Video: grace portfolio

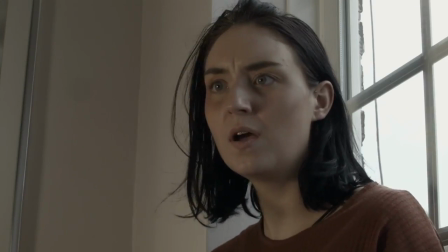This makes the audience question his actions and adds to the slow build-up of his character cracking when Grace finds the toy bear later on.
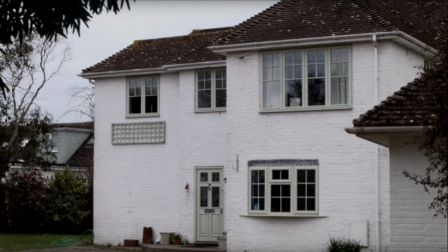Also, just before this shot, we chose to have an establishing shot of the house before the two characters enter it. This is because we wanted to show the audience how isolated the house really is,
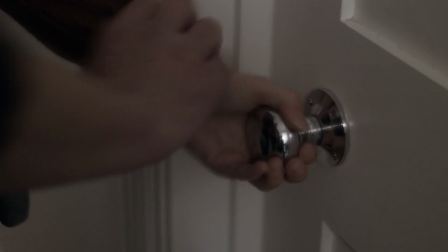and this will help to make the build-up in tension between the two characters later in the film more significant,
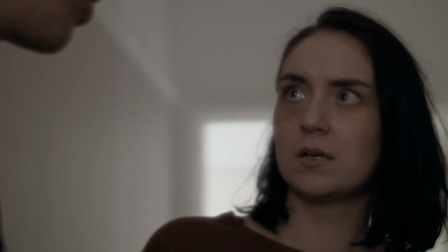because it is just those two characters. There are no other houses or people around to help Grace.
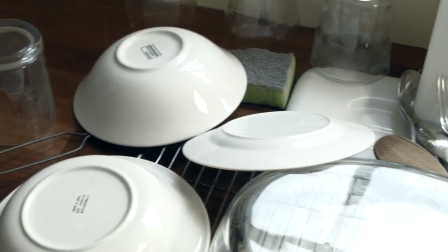Another thing we had to think about when planning the shots was whether the shot would be more effective as a handheld or a still shot,
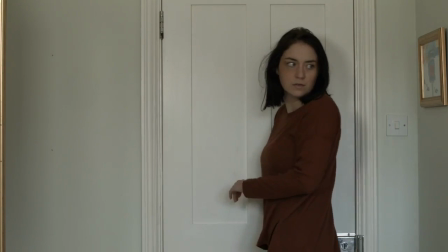as the type of shot will have a different effect on the audience.
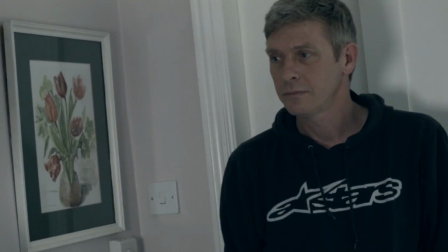For example, during the scene where Alan accidentally reveals to Grace that she has been to the house before,
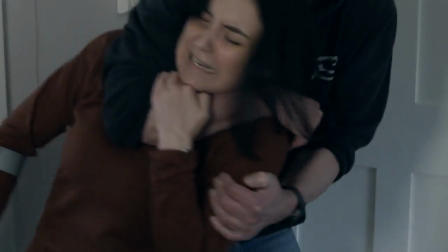we decided to do handheld shots as it brought the audience closer to the action,
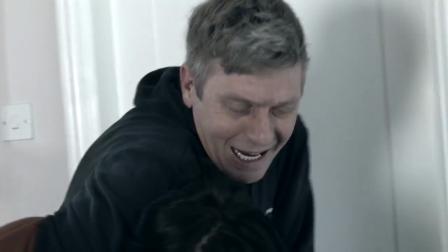and the movement of the camera makes them feel more involved when Grace is struggling to break free of Alan's grasp.
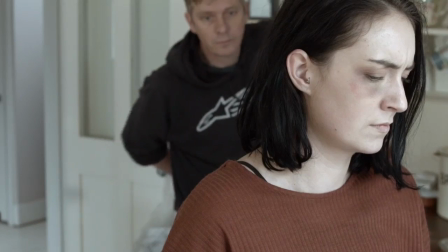Then on the other hand, for scenes where the action is not as intense, we decided to use still shots.
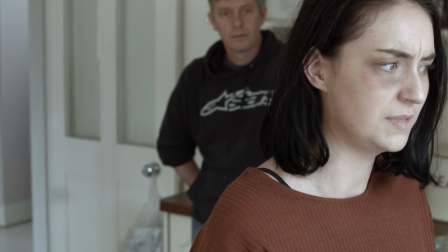For example, when Alan enters the kitchen to speak to Grace, this scene does not need camera movement as it is just a basic conversation that takes place.
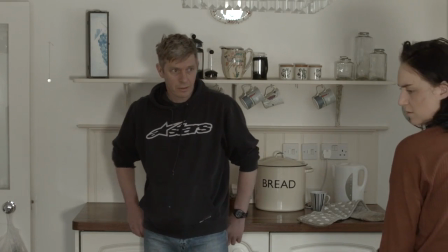Also, it is one of the earlier shots in the house, so it establishes the room they are in.
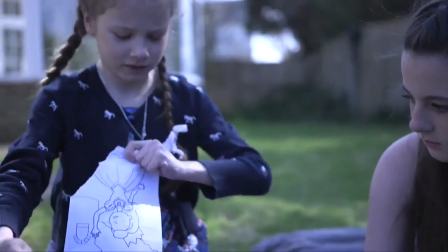After we had the basic shots down, we moved on to the more important shots that would take place, such as the flashback and the attacking scene.
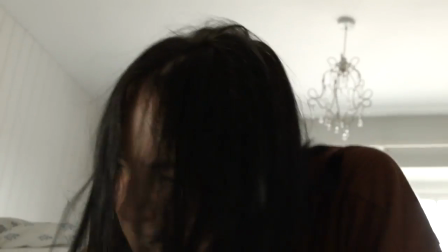We chose to use shots that would make the audience feel more involved with the action, so that they would have more of an emotional attachment to the characters.
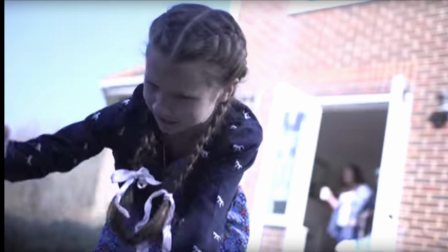For example, during the flashback sequence, there is a shot of the young Grace hitting her sister with a rock. We chose to see this from a low angle so that it is almost from the perspective of her sister.
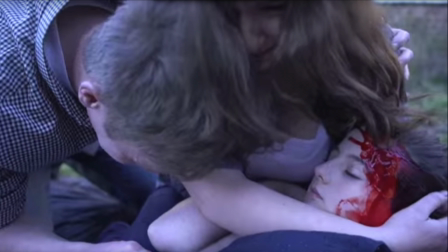This was done to make the audience feel involved in what was happening. Also, again, we chose to do the same shot for when Grace is beating Alan.
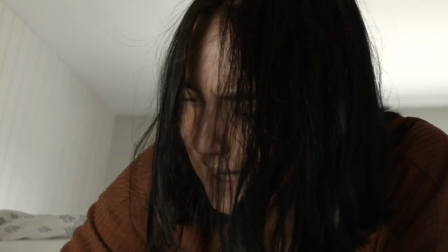This is again to involve the audience, but to also trigger the flashback and help the audience to realise what is happening.
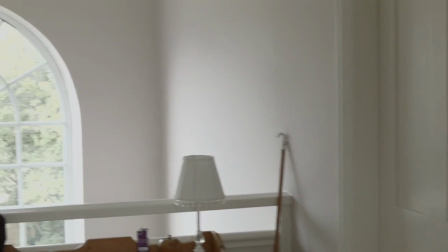Another shot we decided to use during the key sequence is a point of view shot. This is used during the scene where Grace leaves the bathroom and is searching for her dad.
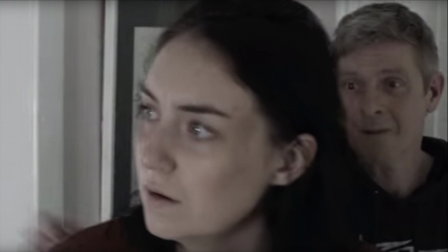This is one of the moments in the film where tension is high, as he does not know where Alan is.
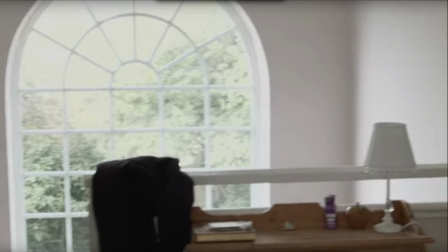So by using the point of view shot, we were trying to get the audience to feel the same emotions of Grace and to feel like they are in her shoes.
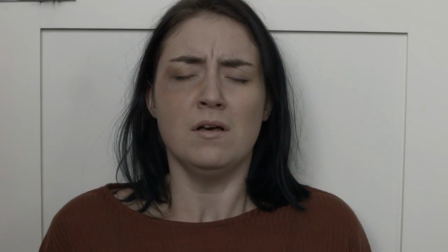This again means greater interaction from the audience and will draw them into the action that is taking place.
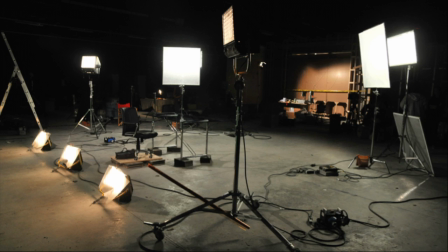Lighting. For our group, no one was in charge of lighting as we already had too many roles, so we all contributed towards the lighting of the shots.
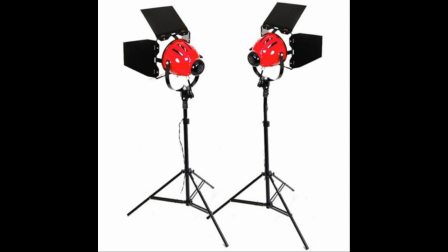Throughout the shoot, we used red heads and LEDs to light our sets.
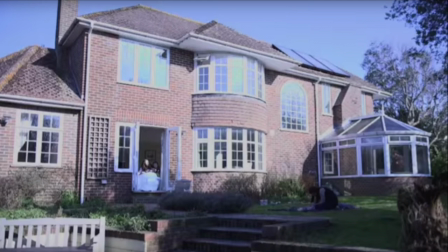As camera operator, lighting is important because if the shots are not lit in accordance to the action on the screen,
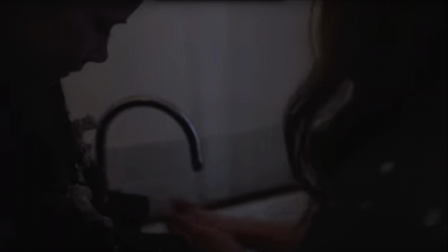then this will have an effect on how the audience views it, especially as the genre of film we made is a horror/thriller.
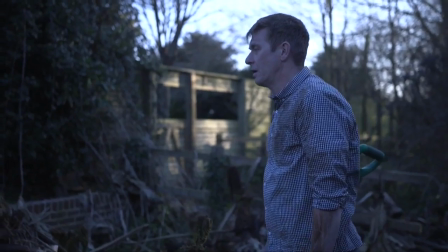As the film progressed and the tension grew between the two characters,
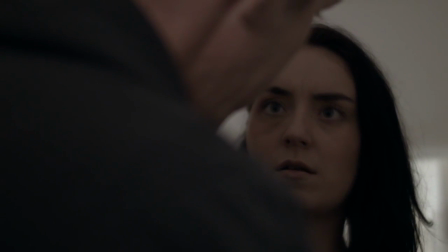we tried to make the lighting reflect this by having darker lighting for shots during the more tense scenes.
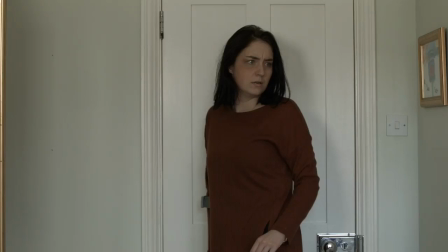Although sometimes it was hard to do this as we could only film during the day,
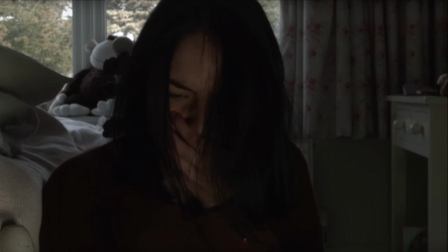so for some shots we adjusted the ISO and aperture to let less light into the lens, which gave us the effect we wanted. Evaluation.
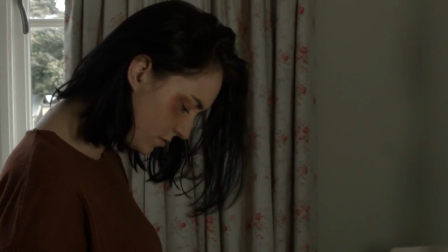Overall, as a group, we are very happy with how the film has turned out, and it is very rewarding to see the final product from all of the hard work we have put into the film.
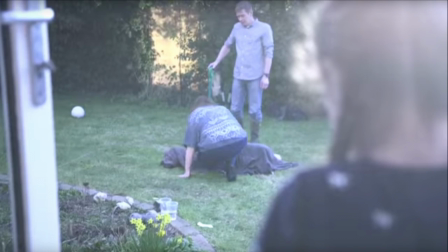Also, to see how the shots came out as camera operator is very rewarding.
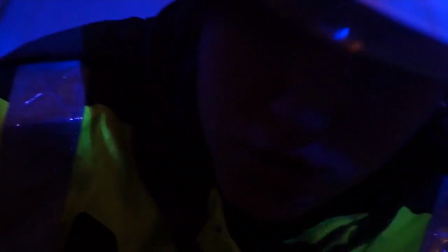However, there are also many things that we can see from this film that could be improved for the next film we make as a group,
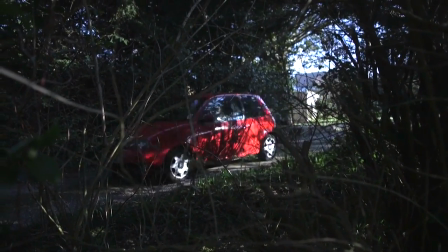and individually there are many ways I can improve as camera operator.